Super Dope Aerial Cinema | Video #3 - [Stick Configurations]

Hey guys, how's it going? This is video 3 of our 4-part series, and today it is time to get some dope shots.
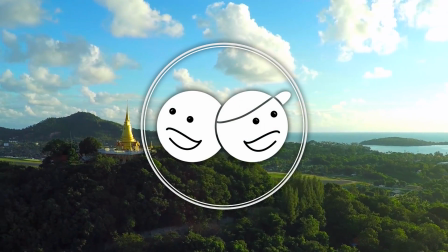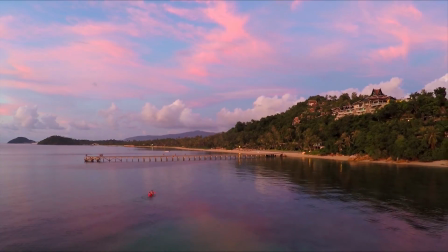In video 1, we discussed which drone we recommended, as well as gimbal and camera system.
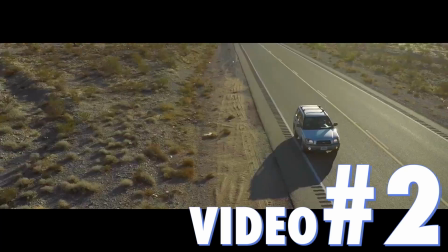(0:23)
In video 2, we discussed flying safety and best locations to get your shots. And now, it is time to get some cinema. So there are a few main types of aerial shots that you'll see in Hollywood in high-end cinema,
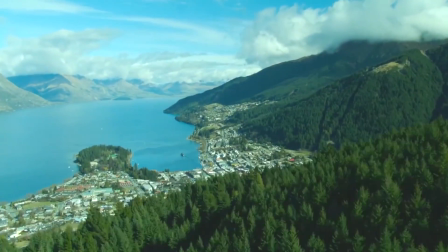(0:36)
and they range from epic intros to beautiful landscapes to car chase scenes.
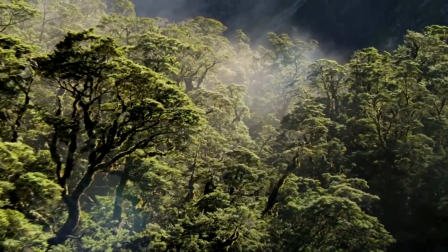(0:41)
There are so many different kinds of shots that you can get from the sky, and they provide this production value and make it look like a ton of money was spent to get the shot. So there are a few principles involved in getting a successful shot, and we're going to go over those elements right now. So the first is composition. Focus on the rule of thirds and creating a really well balanced and dynamic frame.
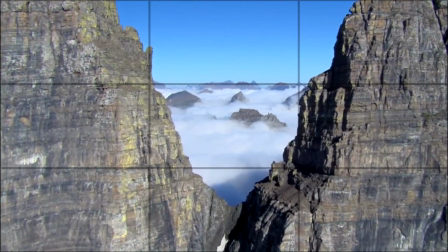(1:00)
People's eyes are naturally attracted to symmetry and a really well composed image, so use that to your advantage when you're flying and when you're trying to tell a story. Second is speed.
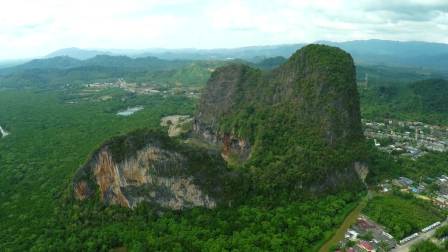(1:08)
Sometimes it's necessary for the shot to have a really fast moving camera, and sometimes it's necessary for it to move really slow. It all depends on the setting, your subject, and what you want your final product to look like.
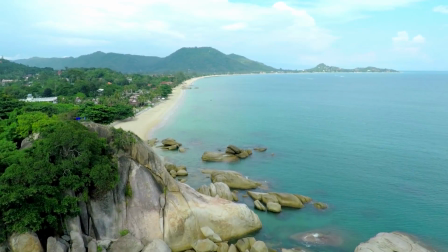(1:17)
Next is motion. Sometimes you require motion in the camera, or sometimes you require the subject to be moving, but it all creates a feeling.
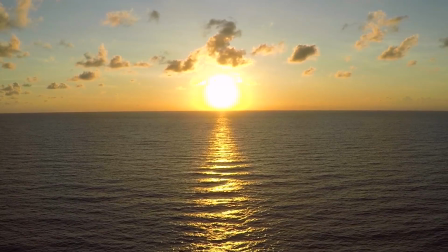(1:25)
So whether you have it static, sitting in the air, or whether you have it panning, it all creates a feeling. So always incorporate motion into your shot if you need it. Next is depth. Having foreground, midground, and background can influence a shot greatly that otherwise could be boring.
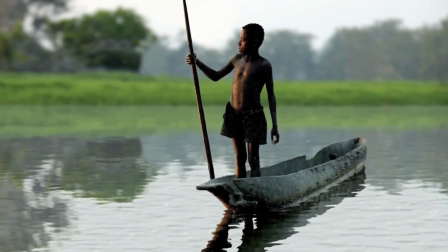(1:40)
Pictures are two-dimensional, so using motion to create an illusion of a third dimension, which leads us to the parallax effect, which involves singling out your subject in an incredible way, but we'll talk about that in just a second.
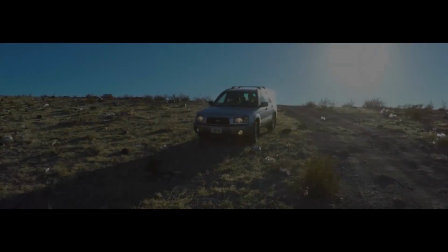(1:50)
So finally, consider storytelling. Is the shot pushing in and introducing the stage and the characters, or is the shot pulling away and leaving the action behind? Motion can greatly influence the shot and the feeling, but you have to use it correctly. So with that in mind, here is our complete list of shots that we try to focus on when we're on set. So let's start simple.
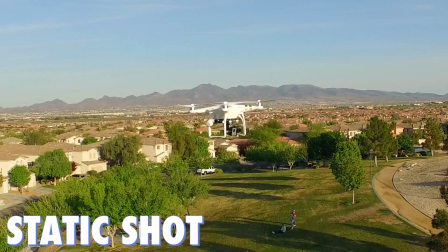(2:11)
The easiest shot you can get with your drone is to simply put it up in the air and get a static shot of the motion happening. You can instantly make the shot cooler by adding a simple pan,
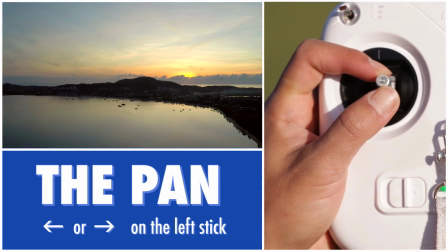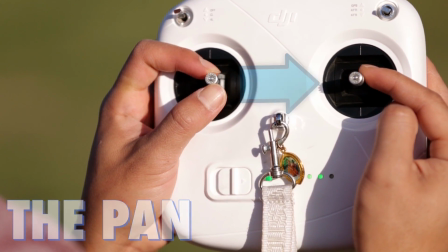or a simple tilt of the gimbal.
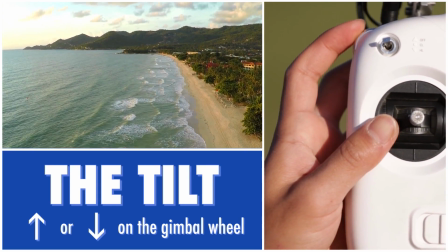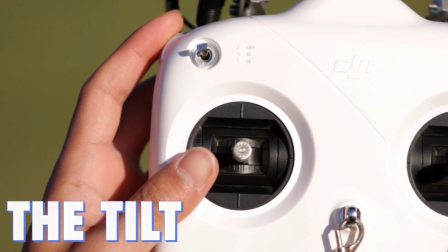So next up on the difficulty ladder is incorporating more speed and more motion into the shots.
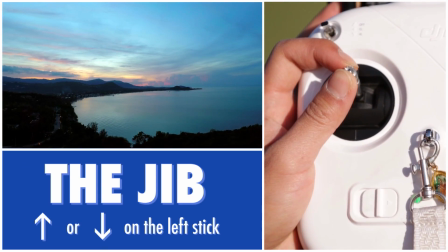(2:55)
And the first on the lineup is a simple jib shot, and all you have to do is raise the elevation of the drone or bring it back down.
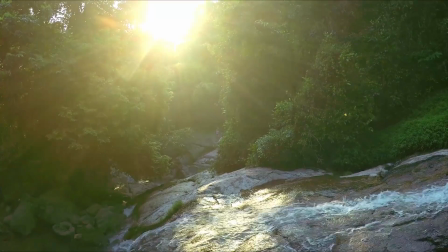(3:02)
And incorporating some foreground in the shot also makes it really cinematic because it gives it that sense of depth and the illusion of that there's a third dimension.
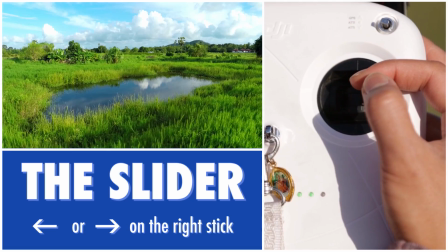(3:14)
Next up is a slider shot. You can just take the drone and simply go pan to the right, or you can pan to the left.
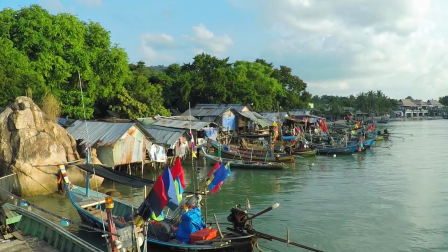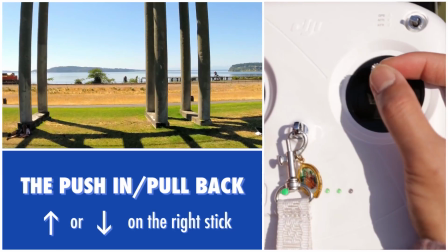(3:27)
Lastly is pushing in and pulling back.
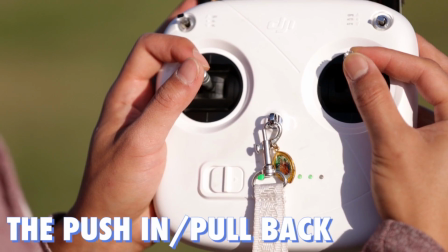(3:30)
And with this stick configuration, you can introduce a character, or you could pull away from the action.
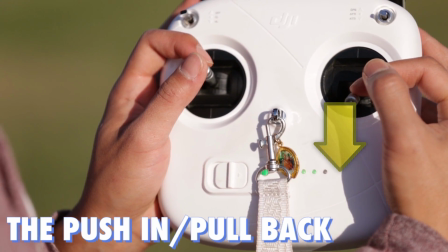(3:38)
And it definitely gives a really powerful feeling if you do it correctly. So once you have these basics mastered, you can combine two axes to create an even more dynamic shot. So we're going to tell you guys how to do that right now. Try flying the drone in an arc.
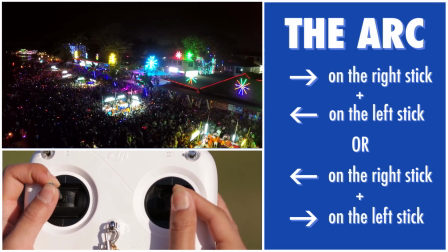(3:56)
This gives it another third plane of movement, and this introduces the parallax effect.